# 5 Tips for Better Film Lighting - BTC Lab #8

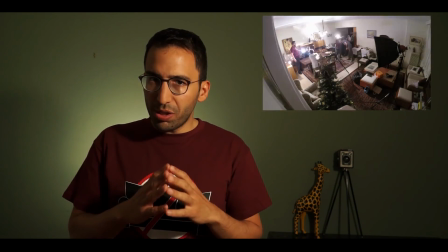[8:18]
You'll see also some shaping of the lights.
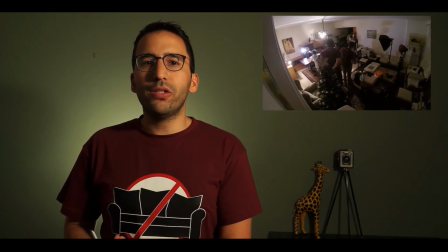[8:22]
Notice that the key and fill lights are placed very high to create shadows.
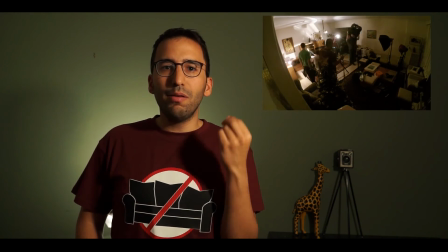[8:30]
They are also shaped this way, so you can mainly see the lights only at the eyes of the actors, a cliché film noir look.
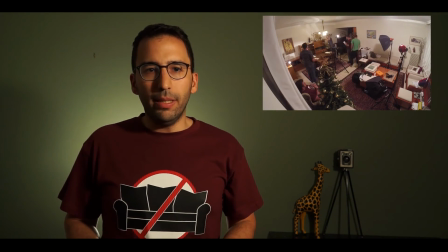[8:37]
A rim light is also lighting the actor's edge, which glows a bit.
Νικό, Έλα, μάγα μου. αισθάνομαι ότι είναι πολύ κοντά μας. Τι εννοείς?
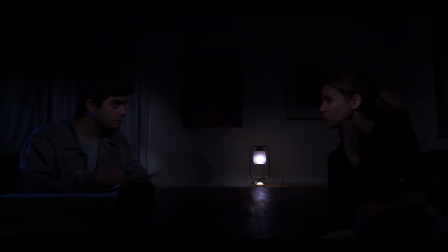[8:53] Σήμερα στον δρόμο περπατούσα και αισθάνθηκα ότι κάποιος με ακολουθούσε. Μην ξεχνάς ότι η πόλη μας είναι κατεχόμενη.
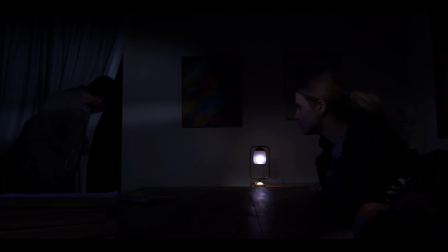Και τώρα? Νομίζω με ακολούθησε. Τι? Με ακολούθησε! Γαμώτο! Τι θα κάνουμε? Τα φώτα. Τι τα φώτα? Χαμήλωσε τα φώτα να μην φαίνονται λεπτομέρειες. Μόνο εμείς δεν μπορούμε να δούμε τα πρόσωπά μας. Τα φώτα είναι έτσι όπως λες.
Thank you for watching our BTC lab. You can see the previous BTC labs here. As always, if you like this video, click like. If you dislike it, click dislike. If you feel neither of those, just leave a comment below and see you in the next BTC lab.
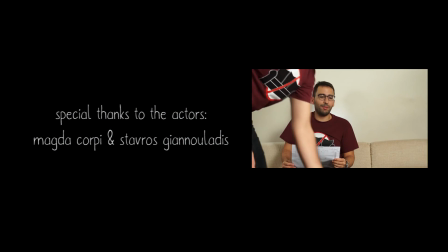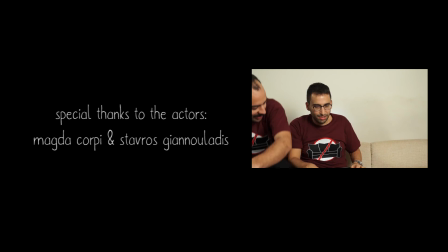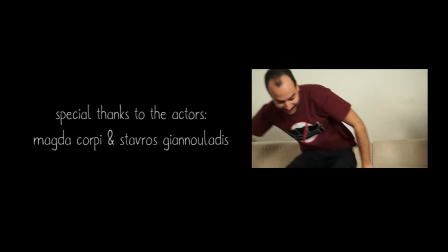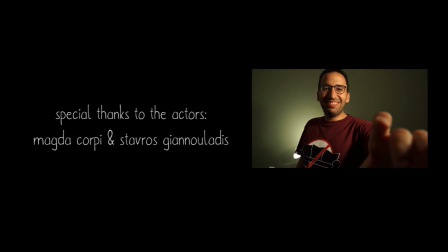[10:10] Πάμε. Λοιπόν, Πήγαινε το πόδι εκεί. welcome to one more BTC Lab. Ξεκόλλα.